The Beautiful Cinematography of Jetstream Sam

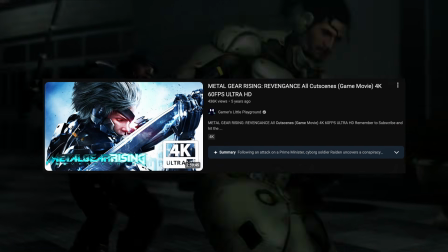Metal Gear Rising Revengeance has nearly 3 hours of gameplay dedicated to cutscenes alone.
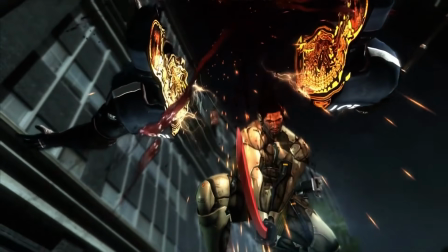And today, I'll be discussing the cinematography of these animated cutscenes for the antagonists, along with how it's used to characterize them.
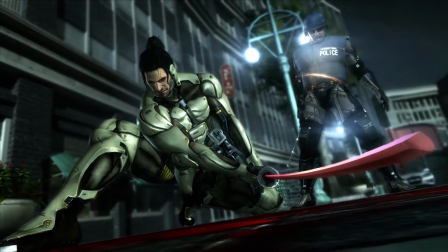In this video specifically, Jetstream Sam.
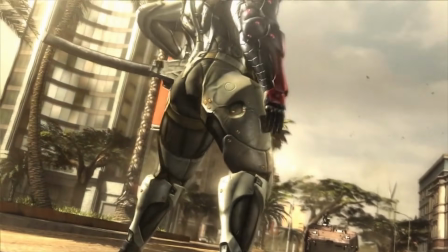The first introduction we even get of him is in the opening cutscene of the game.
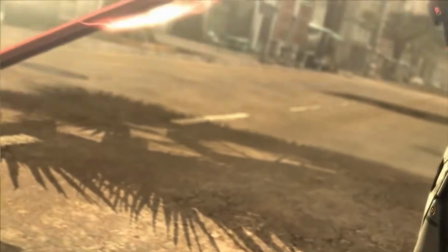The way he's framed is already signaling to the player a sense of unease, as he uses a Dutch angle in almost every shot he's exclusively the main subject of.
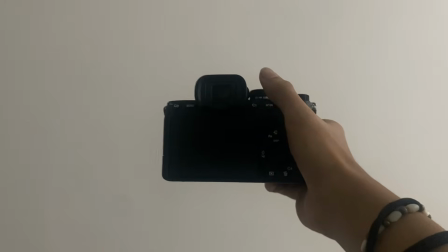To simplify a Dutch angle, take your phone and hold it in landscape. Tilting it slightly to either side will result in a Dutch angle.
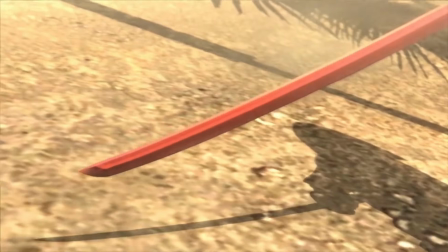The reason why the Dutch angle works here is that when you're usually looking at someone, you aren't looking at them from an angle, unless you're tilting your head at them in suspicion.
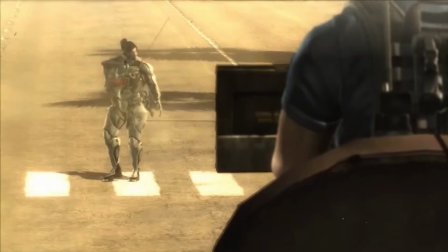The same concept is done here. I won't really point out these angles anymore because they are so commonly used in these cutscenes, and mentioning them every time will just become redundant.
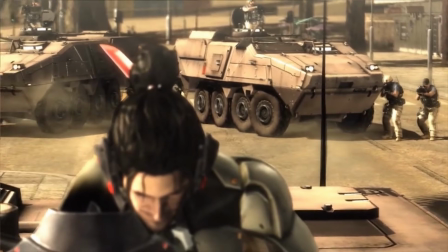And you're probably smart enough to figure out when a shot is in a Dutch angle or not anyways. Once Jetstream Sam gets a kill, the Dutch angle is no longer there because he's clearly established as a threat.
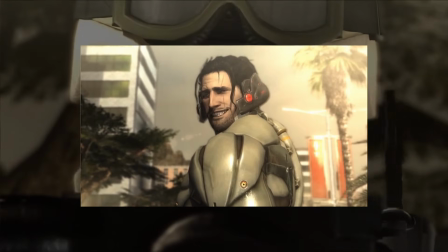They also put him at a lower angle here too. It makes him look more powerful as you're forced to look up at him instead of just being eye level or even looking down on him.
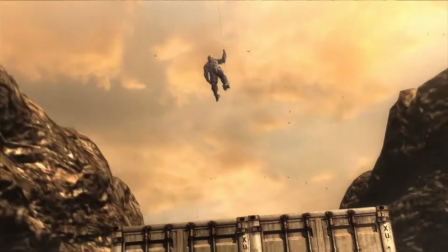Now moving on to their first encounter together, we're already being given visual contrast between the two.
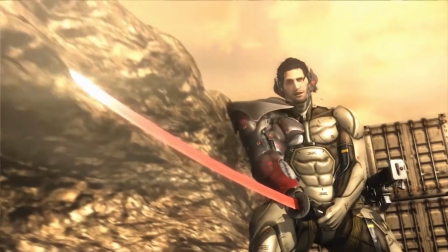Jetstream Sam's shot consists of him being in a warm and brighter image. On the contrary, Raiden is in a much colder and darker image.
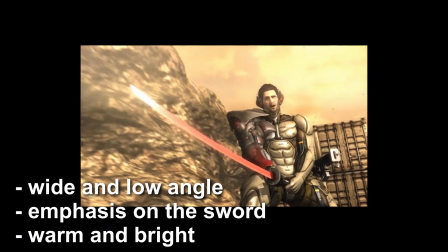Even the way they're angled is different too. Sam has a big and dominating wide shot of him at his sword, but Raiden just has a close-up of his face.
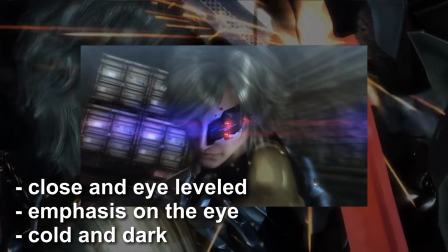They're not even showing his sword either.
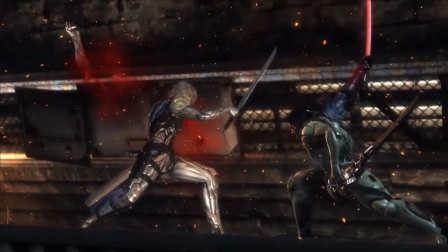Now while these cutscenes are probably the coolest animations you'll ever see in a video game, something we need to note is that Raiden loses his arm, but more importantly, he gains a scar on his eye.
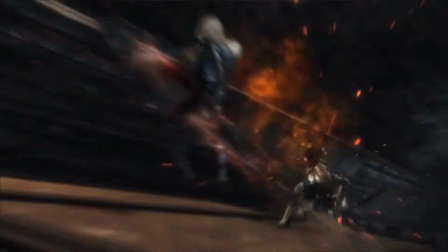If you were to take one look at Jetstream Sam, you'll notice that they both have the same scar.
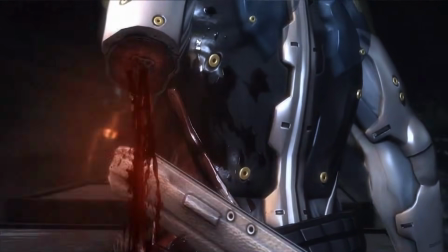Once the scar on Raiden heals, he'll already be more like Sam whether he likes it or not. This contrast between the two is paid off quite well later as Raiden develops as a character, because as he progresses in the game,
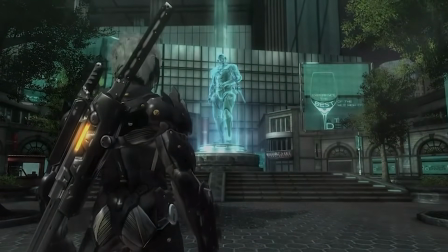he ends up coming to the fact that every life he takes is a valued human life.
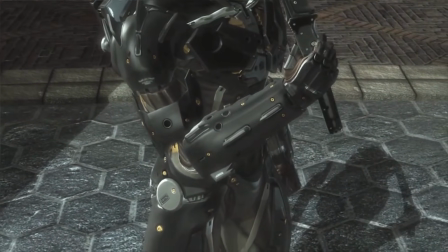My sword is a means to an end, to protect those you'd prey on.
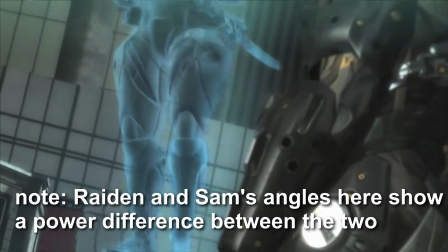Really?
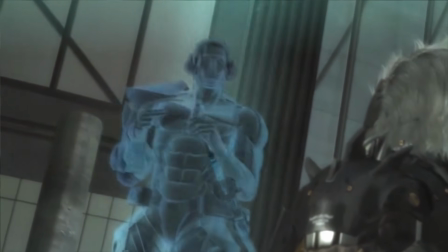Let me ask you, all those cyborgs you've killed up to now, maybe they weren't kids, but they were people.
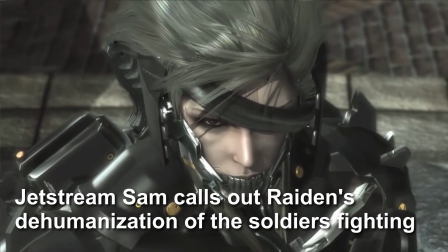You ever think about them? When you're chopping them into hamburger?
So what does he do?
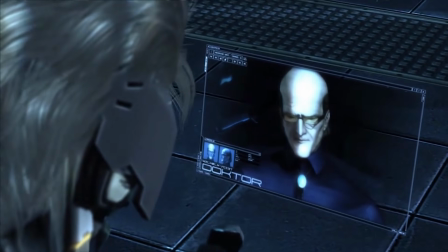He accepts the fact that he's a cold-blooded killer and turns off his pain inhibitors.
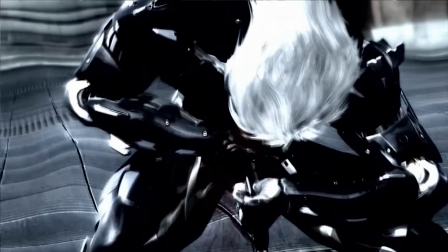From this, he regains just a little bit of his humanity instead of just being a mindless super soldier that just kills.
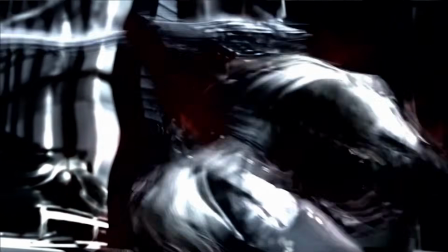Pain. This is why I fight.
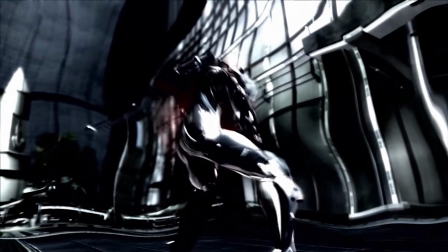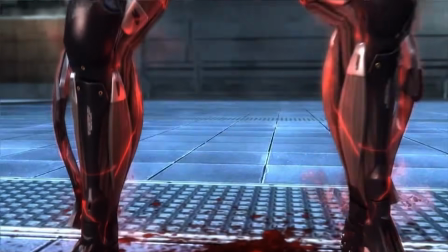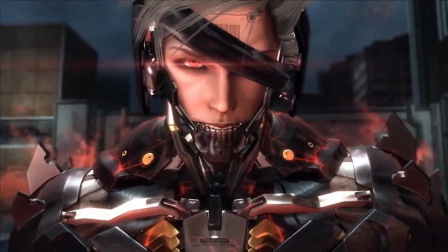This is my normal. My nature. You've lost your mind.
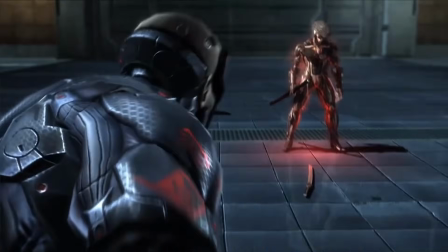And once Raiden finally accepts this, he's in his final standoff with Jetstream Sam.
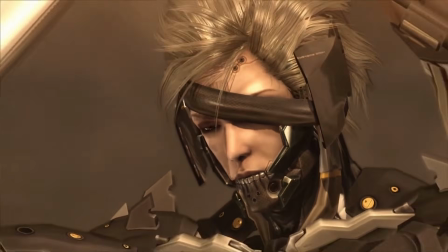Remember how I mentioned that Jetstream Sam was in a very bright and warm image and how Raiden was in a very cold and dark image when I talked about their first encounter?
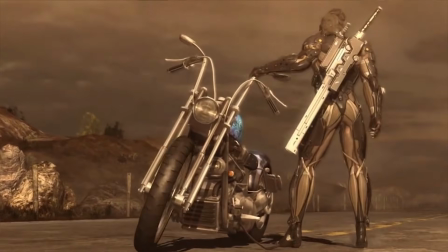You'll notice here, Raiden is now in that same image as Jetstream Sam. At this point, the two are cut from the same cloth.
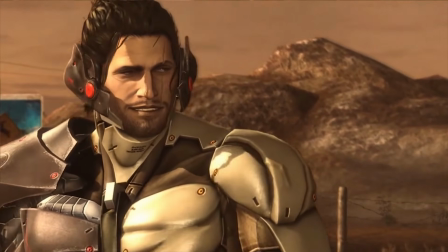They might even be the same cloth altogether. Raiden makes it perfectly clear he wants this dude dead.
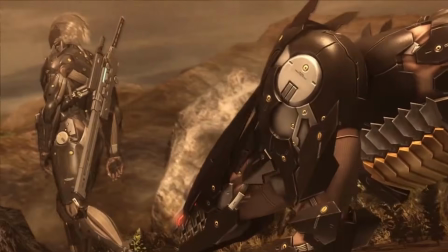And Jetstream Sam actually commends Raiden for his desire to kill him.
I don't care who thinks I'm right.
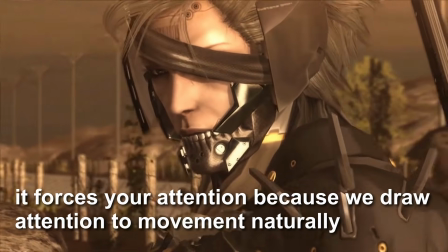And I've got cause enough for killing you. Huh? Oh, good.
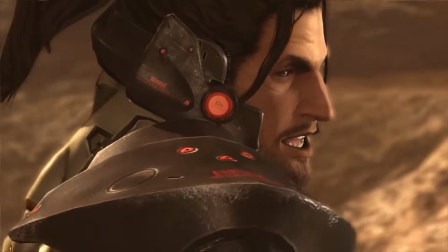Why, that's very good. Yes, I like that. Must you really fight?
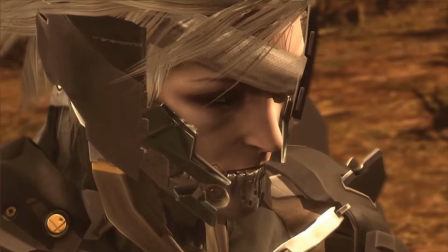Because it shows that Raiden has finally accepted the purpose of his weapon.
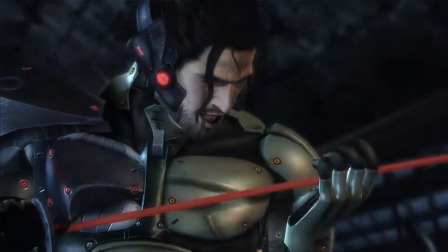It yearns to bathe in the blood of your enemies, but you hold it back.
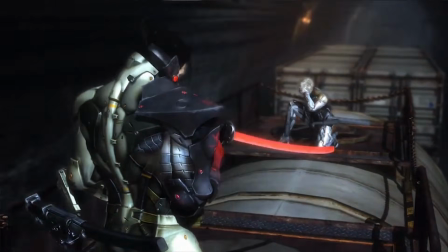No.
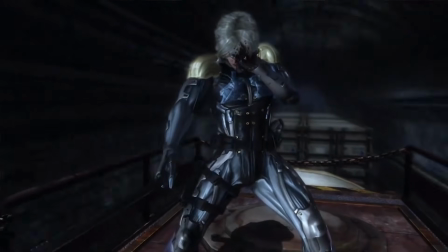My sword is a tool of justice.